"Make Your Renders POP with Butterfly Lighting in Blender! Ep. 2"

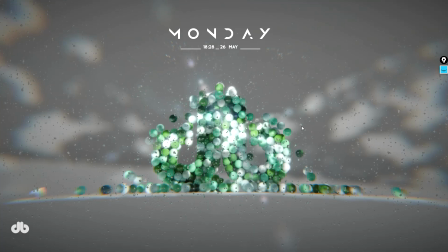0s
artists! Welcome to Deepblendart. I'm back with episode 2 of the art of lighting, beyond just illuminating a scene. Today we're diving into the stunning world of butterfly lighting in Blender. If you enjoyed our Rembrandt lighting episode, you're in for a real treat.
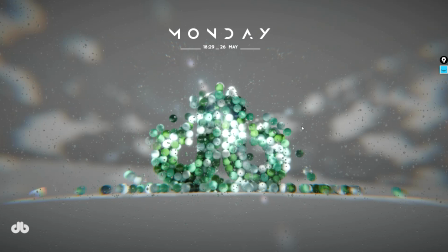18s
I'll break down this classic technique, compare it to others, and show you how to make it shine in your scenes. Stick around. This one's packed with tips to level up your renders, plus a juicy comparison you don't want to miss.
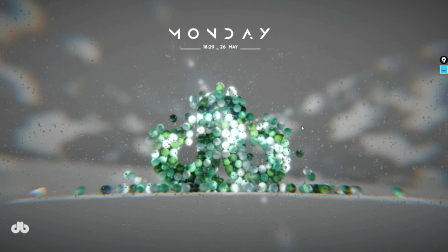32s
I'm early in my YouTube journey, and your support means the world to keep delivering this specialized, high-quality content. Like, subscribe, and let's make some magic together.
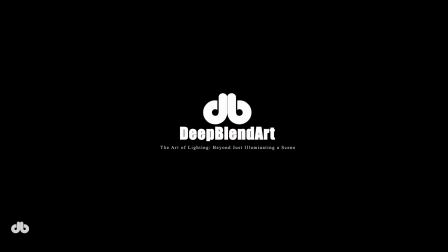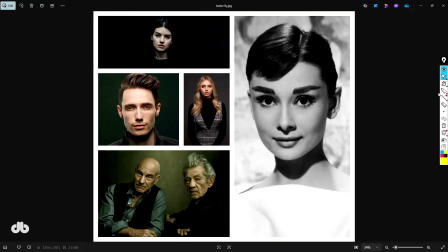50s
Let's jump right in. Butterfly lighting is a timeless technique that's all about creating a soft, flattering look. Picture this: a light source positioned directly above and slightly in front of your subject, casting a gentle shadow under the nose that resembles, you guessed it, a butterfly.
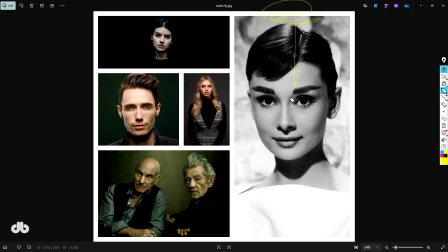68s
This setup minimizes harsh shadows, giving your scene a bright, highlighted feel. It's perfect for showcasing facial features with a touch of elegance, especially in cinematic or portrait-style renders. But is it just about that butterfly-shaped shadow? Not quite. Let's dig into the philosophy behind it.
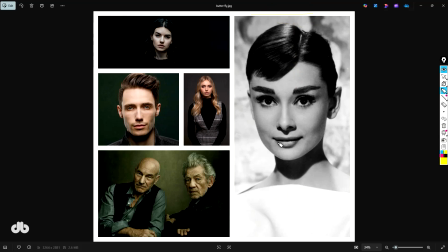87s
The magic of butterfly lighting lies in its ability to soften emotions and create a balanced, approachable vibe.
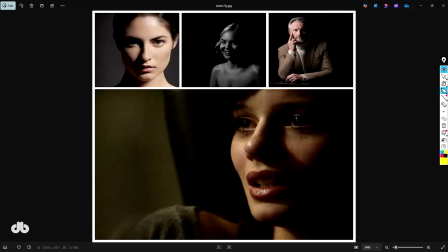95s
Unlike Rembrandt lighting, which we covered last time with its high contrast drama, butterfly lighting keeps shadows minimal and contrast low.
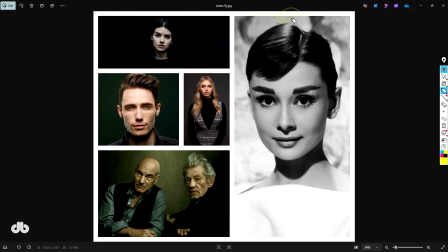103s
By placing the light at a 30 to 45 degree angle above the subject, you highlight key facial features, like the cheekbones and forehead, while keeping everything else softly lit. This approach tones down intense emotions, making your character or object feel warm, inviting, and less dramatic.
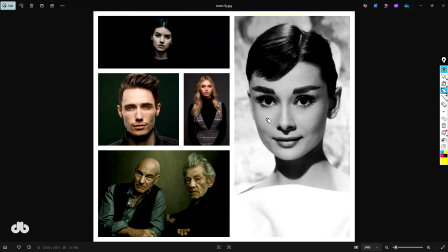122s
Think of it as our go-to for scenes where you want charm and subtlety over raw intensity. So why choose butterfly lighting? It's all about emotional depth, or rather, dialing it back.
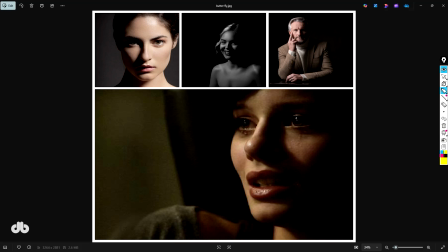134s
While Rembrandt lighting amplifies feelings like sadness, mystery, or intensity, butterfly lighting smooths things out.
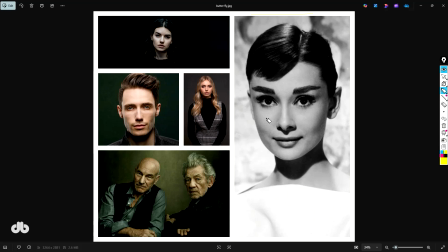141s
It's ideal for scenes where we want our character to feel approachable, charming, or even a bit playful, like someone who's sweet or subtly captivating.
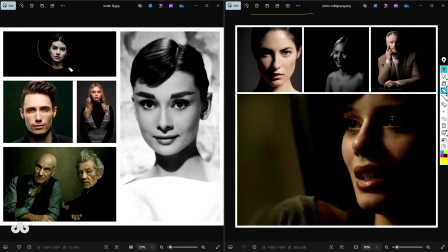150s
For example, imagine a character with a spark in their eyes, gazing eagerly at the scene. Butterfly lighting softens their expression, making it warm and inviting rather than overly intense. It's perfect for moments where we want to convey a lighter, more relatable mood.
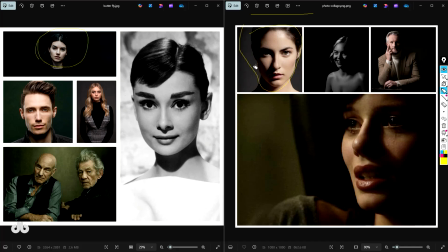166s
Let's do a quick comparison. In Rembrandt lighting, you get that iconic triangle of light under the eye, which adds depth and drama, perfect for intense emotions like contemplation or suspense. Butterfly lighting, on the other hand, creates a softer, more even look.
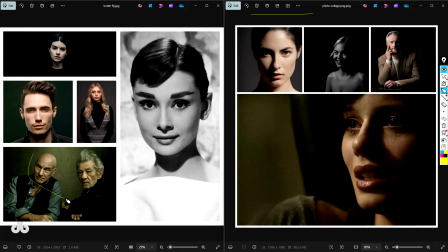184s
If we compare two characters with similar expressions, the one lit with butterfly lighting will feel calmer and more approachable, while Rembrandt lighting brings on a deeper, more cinematic intensity.
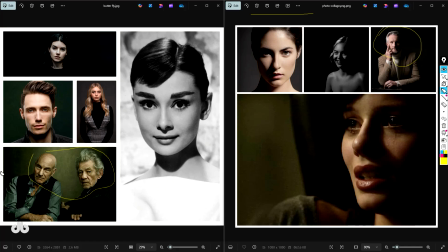197s
For instance, a character lit with Rembrandt might feel like a brooding spy, while butterfly lighting makes them seem friendly or charismatic. Use butterfly when we want that polished, likable vibe. Think cheerful or charming personalities.
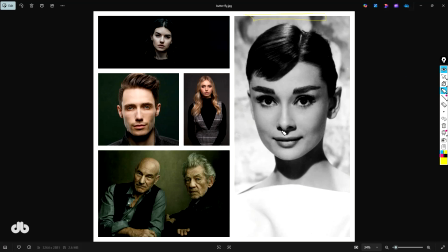211s
Before I jump into Blender, let's talk about pushing butterfly lighting further by adjusting the light closer to a vertical angle, say nearly straight above the subject. You get an exaggerated version. This creates not only the butterfly shadow under the nose, but also a subtle shadow under the lips, adding a touch of drama.
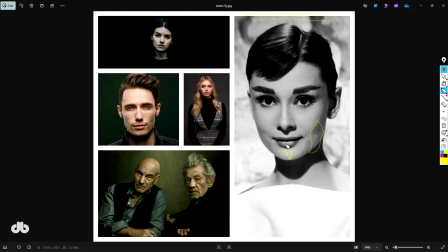231s
The highlights and shadows together form a more pronounced butterfly shape, both in shadow and light. This variation is great when we want to keep the soft, approachable vibe, but add a hint of mystery or depth.
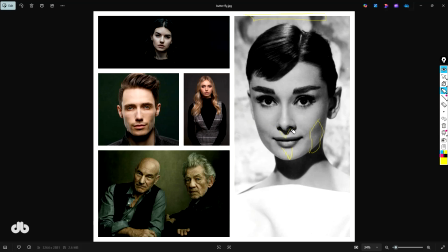244s
I use it sparingly to give my scene a unique emotional twist, depending on my creative vision.
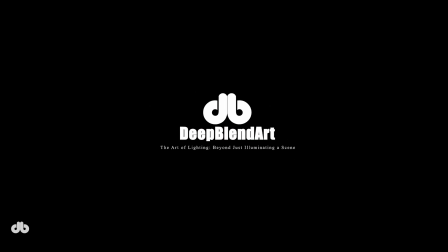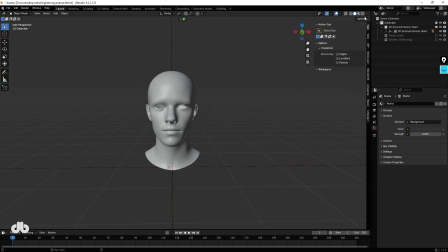256s
Now, let's get practical in Blender. To set up butterfly lighting, I add a new sunlight to my scene.
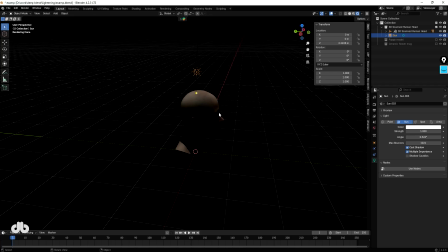263s
I position it directly above the subject and tilt it forward about 30 to 45 degrees along the x-axis. This angle creates that signature butterfly shadow under the nose. You'll notice the shadow forming clearly, highlighting the cheeks and forehead while keeping shadows soft.
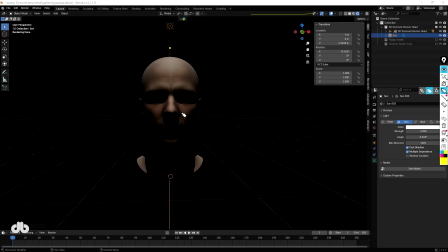280s
For an exaggerated effect, I tilt closer to vertical to add that lip shadow we mentioned, enhancing the butterfly shape in both light and shadow.
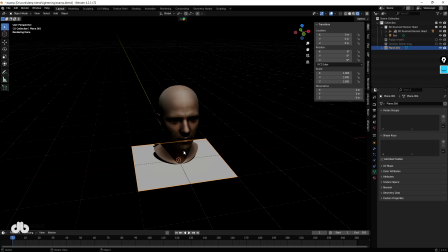289s
To keep things polished, I soften the light further with diffusers.
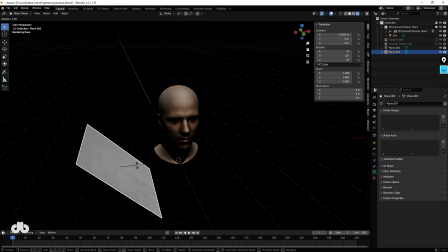294s
I add a plane in front of the sunlight, tilted about 45 degrees along the y-axis, and duplicate it to create a mirrored pair.
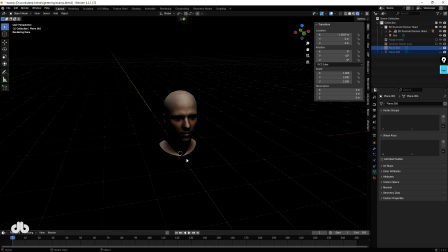302s
These act as diffusers, reducing the harshness of shadows and giving my scene an even softer, more refined look. I adjust their position to control shadow density. Closer for softer shadows, farther for more definition.
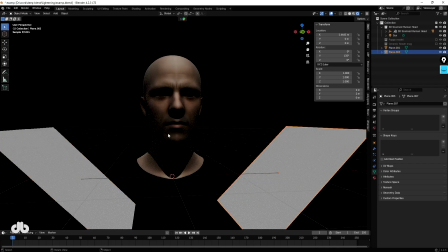315s
This setup ensures our butterfly lighting stays elegant without overly sharp contrasts, perfect for that subtle, cinematic charm.
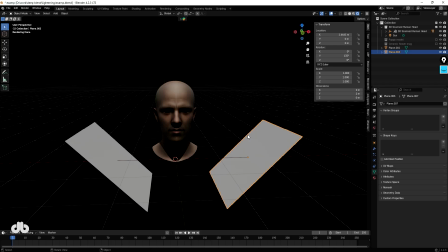324s
Butterfly lighting isn't just for human faces. It works wonders on other subjects too.
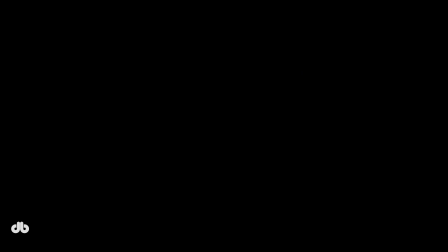329s
I try it on an object like a glass, or even an animal like a dog.
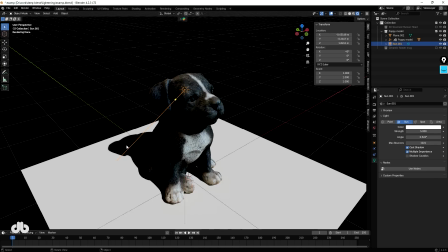334s
At a 45-degree angle, the light creates a soft, neutral look that's almost cute and approachable.
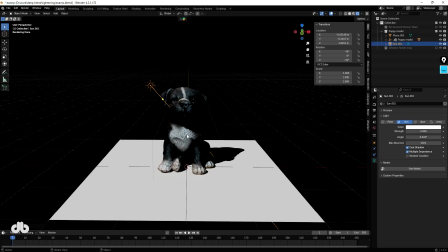340s
Compare that to Rembrandt lighting, where rotating the light to create those dramatic triangles adds intensity and a cinematic edge.
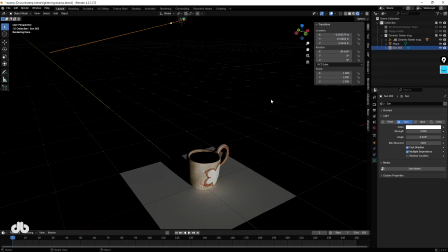348s
For example, a glass lit with butterfly lighting feels clean and elegant, while Rembrandt gives it a moody, dramatic vibe.
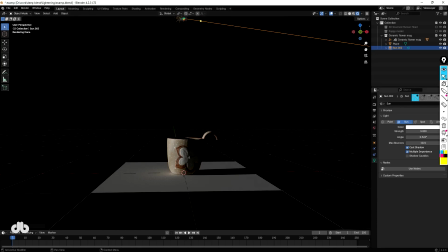356s
A dog under butterfly lighting looks playful and approachable, while Rembrandt adds a more dramatic, intense feel.
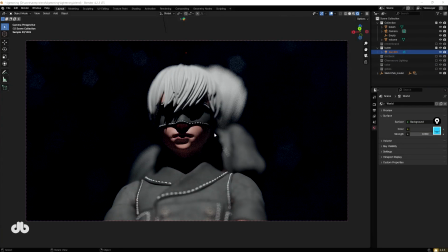363s
Now, let's bring it all together with the star of our lighting course.
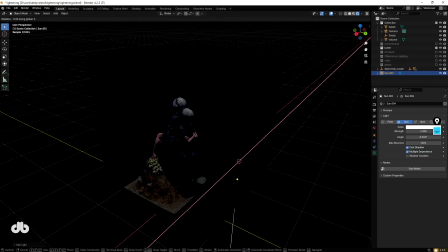368s
I set up my sunlight again at that 30 to 45 degree angle along the x-axis.
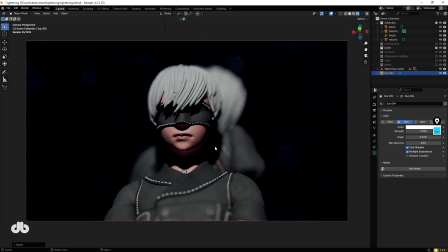373s
You'll see the butterfly shadow form softening the model's features for that approachable, charming look. If I go for the exaggerated version by tilting closer to vertical, we get both the nose and lip shadows,
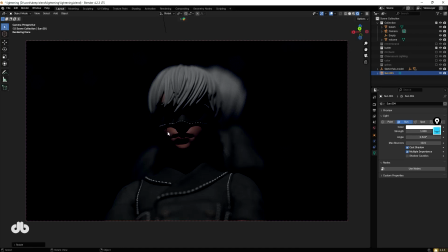386s
adding a touch of ambiguity or curiosity to the scene while keeping it soft.
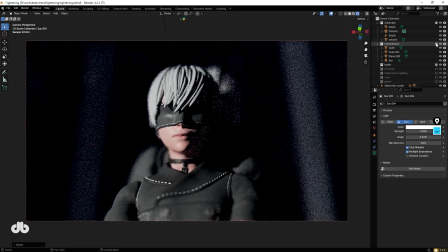391s
Compared to Rembrandt, this setup feels less intense but sharper and more engaging,
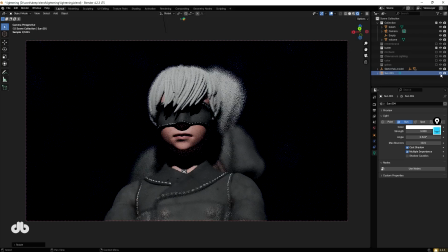397s
perfect for characters meant to be likable or subtly captivating.
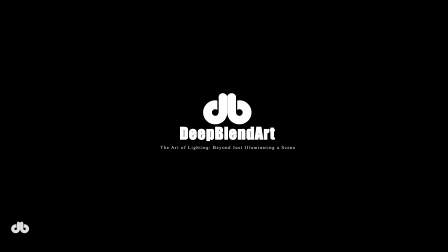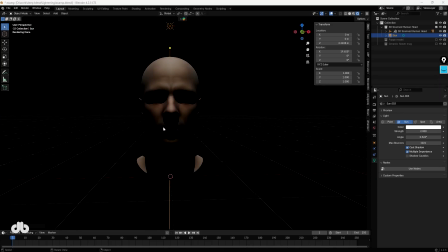407s
Let's wrap it up. I've set up our butterfly lighting with a sunlight at 30 to 45 degrees, used diffusers for a softer look,
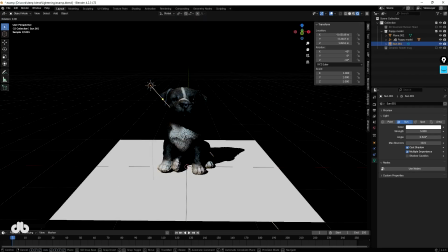415s
and explored its emotional impact on various subjects, including the star of our lighting course.
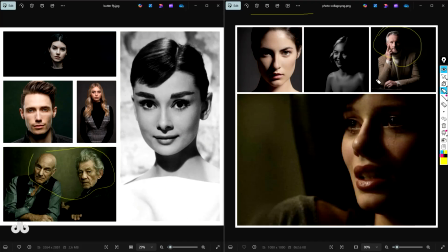421s
Compared to Rembrandt's dramatic depth, butterfly lighting offers a lighter, more approachable vibe, perfect for characters or objects meant to feel charming, playful, or subtle. Whether we stick with the standard setup or push it to the exaggerated version, this technique gives us the flexibility to craft the exact mood we want.
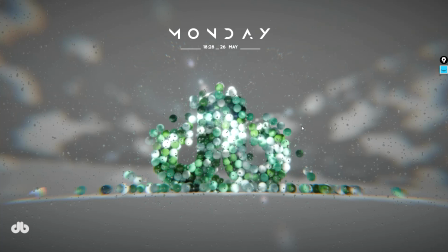440s
Keep experimenting in Blender to make it your own. And that's a wrap for episode 2. I hope you're as excited about butterfly lighting as I am. It's such a versatile tool for your Blender toolkit. I'm early in my YouTube journey, and your support means everything to keep delivering this specialized, high-quality content.
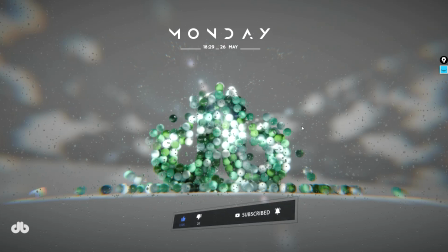459s
Like, subscribe, and drop a comment with your thoughts or questions. Check out episode 1 if you haven't already, and stay tuned for more lighting magic in my next video. Thanks for watching, and let's keep creating stunning art together. See you soon.